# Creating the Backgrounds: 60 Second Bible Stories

Tailormation! Hello, John here. I'm about to start work on the next episode of 60-Second Bible Stories, and I thought it'd be really cool to do a kind of mini behind-the-scenes series just showing you how I go about making each episode. So today I thought I'd show you the process that I go through creating the backgrounds for each episode. And I'll do that on the computer.
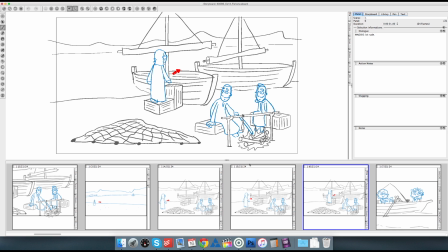0:25 So the first thing I do is always open up my storyboard and kind of remind myself of all the backgrounds that I've got to create for this new animation. Once I'm kind of happy with that, I got to pick one. In this case, I'm going to go for this beach scene with the two boats and the two disciples and start with this background.
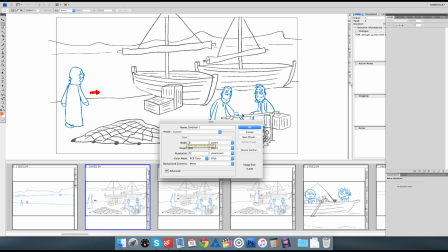0:42 I then go into Photoshop and I always create a new file and make it roughly 2 or 3 times bigger than the actual size of the video. That way, if I zoom in or zoom out during the animation, the image won't pixelate or go all blurry, which is obviously crucial for a good high quality production.
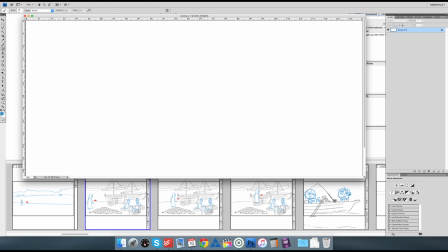1:01 And now in Photoshop, what I always do is start with a fresh layer and a kind of bluey coloured pencil and kind
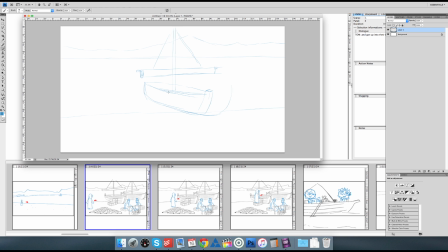1:06 of just sketch out the background based on the storyboard picture that I can see underneath.
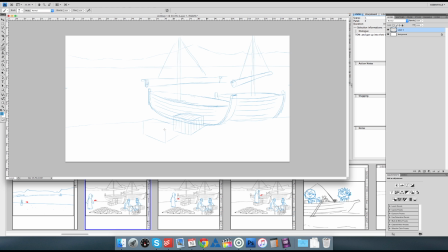1:14 Obviously this is kind of sped up now. I think it's about 2000% faster than actual real life, so it's really quick.
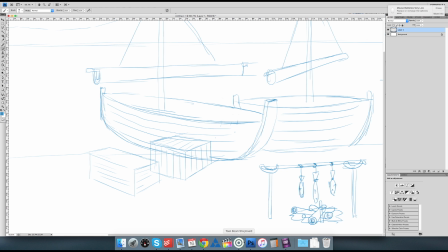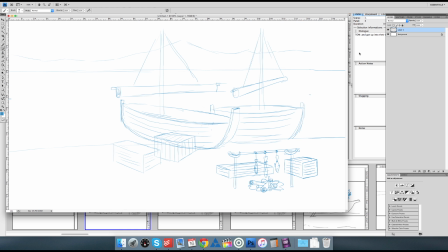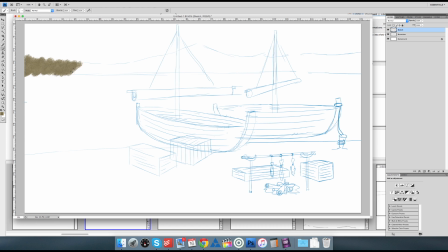1:38 So once I'm happy with the sketch, I then move on to the colouring. And here I'm starting with the hillside.
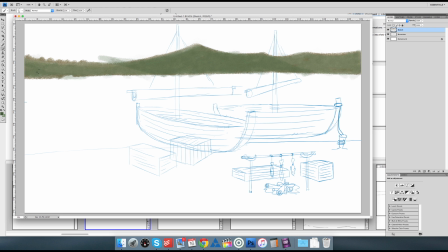1:44 And as you can see, I'm creating the hills with about 3 or 4 layers of textured colour, a bit like what you do if you were using watercolour or oils or something like that. And then once I'm happy with it, I cut it out to kind of give a final clean edge.
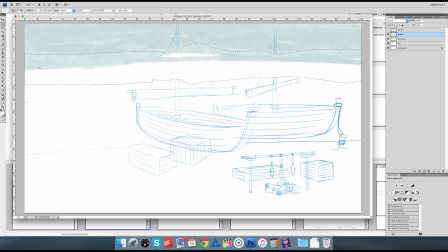1:57 I then start working on the sky in the kind of same way, using a textured brush with 2 or 3 different colours.
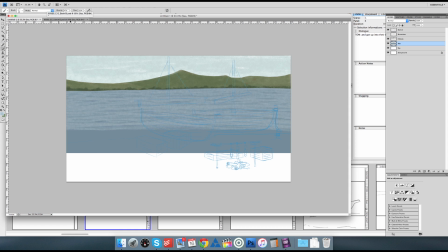2:04 And then once I've got all that sorted, I then copied the sea from a previous background and add that to a new layer to try and keep it looking consistent.
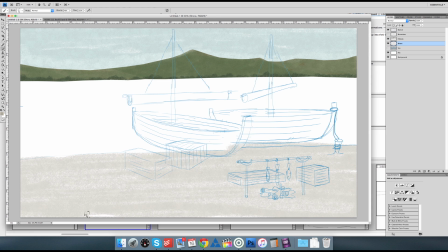2:12 And then just adding a few extra layers just to kind of make it the right size. And after that, again, I move on to the shoreline.
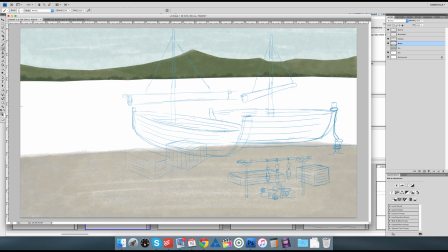2:18 I'm not going for too beachy. I'm kind of going for quite a light coloured, sort of stony, gravelly look.
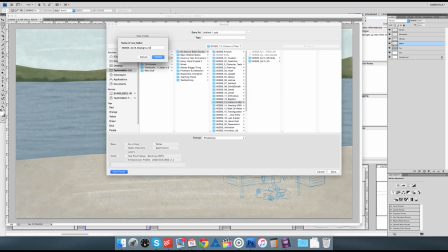2:24 So I've gone for kind of browns and whites and greys, that kind of colour. And once again, I cut that out when I'm finished with it, adding a few little sort of stony details.
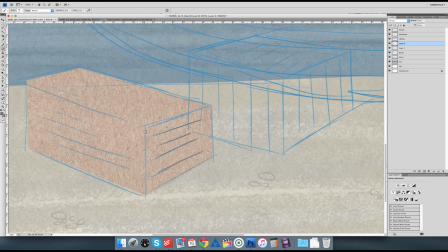2:35 Now moving on to the boxes that are next to the boats. Now for this I'm actually using a texture which I think was a scanned piece of cardboard.
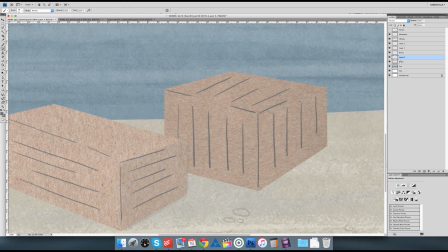2:42 And what I do is I import it and then cut it out and then add some sort of shadow and extra lines just to kind of make it look a bit more realistic.
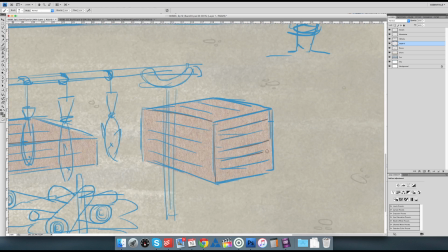2:51 Once I've done those, I move on to the other boxes, which are the sort of little boxes that the disciples are sitting on.
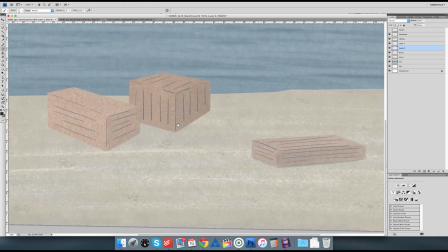2:57 Again, using the same technique, adding a bit of shadow and shade just to kind of make it feel like they're actually sitting in the environment.
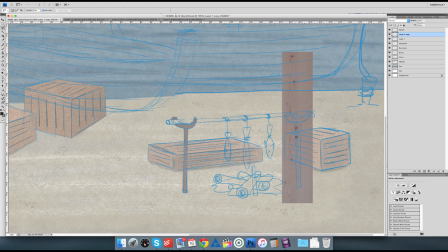3:03 Once I've done that, I'm moving on here to the sort of poles that the fish are hanging over the fire on.
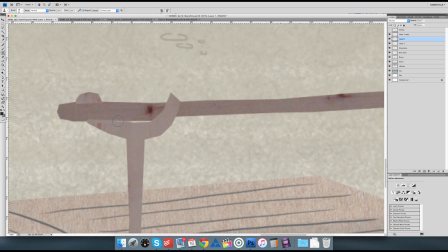3:08 And again, I'm using another texture, and this actually was my a door in my front room.
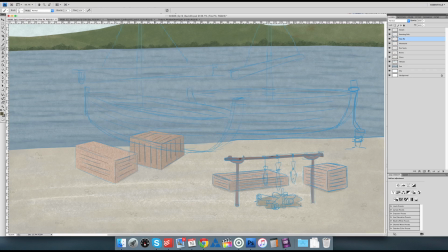3:13 I took a picture, and I've cut it out, and I'm using it to sort of give a nice wood effect.
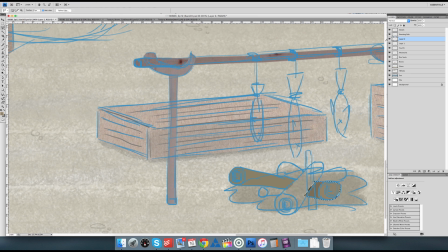3:20 After that, I now move on to the fire itself, and I'm colouring each individual log to kind of give a bit of difference, a bit of variety in the wood.
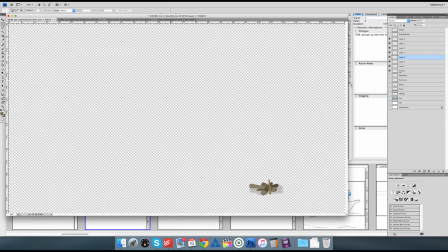3:29 Again, I'm using a normal flat brush for this one. So once I'm happy with that, I then move on to the boats themselves.
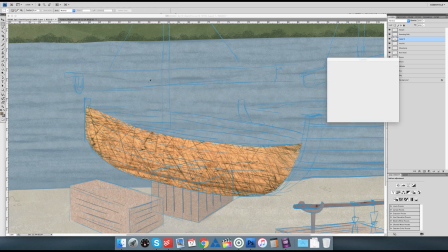3:36 And for the boat, I used a wood texture, which I think was a chopping board.
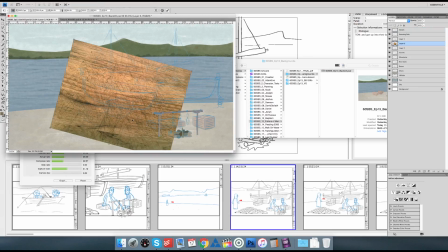3:40 And here I import it in 3 or 4 times and then create each individual
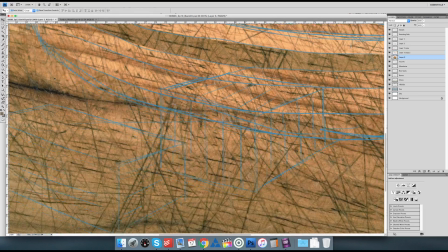3:46 plank from a different part of the texture to try and give as much variety as possible.
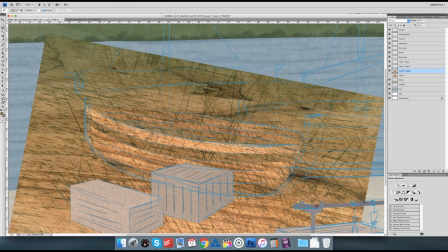3:51 So that's the front of the boat done, and I'm now moving on to the back part of the boat, which I then colour slightly darker to kind of give a bit of a shadowy effect.
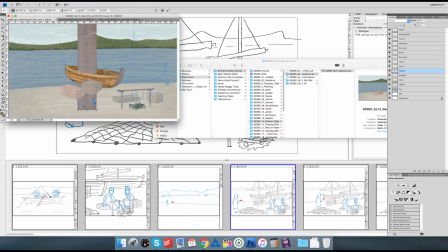3:59 Once that's done, I add the kind of front and the back of the boat, again using the door texture just to kind of give a bit of variety, and then the mast as well.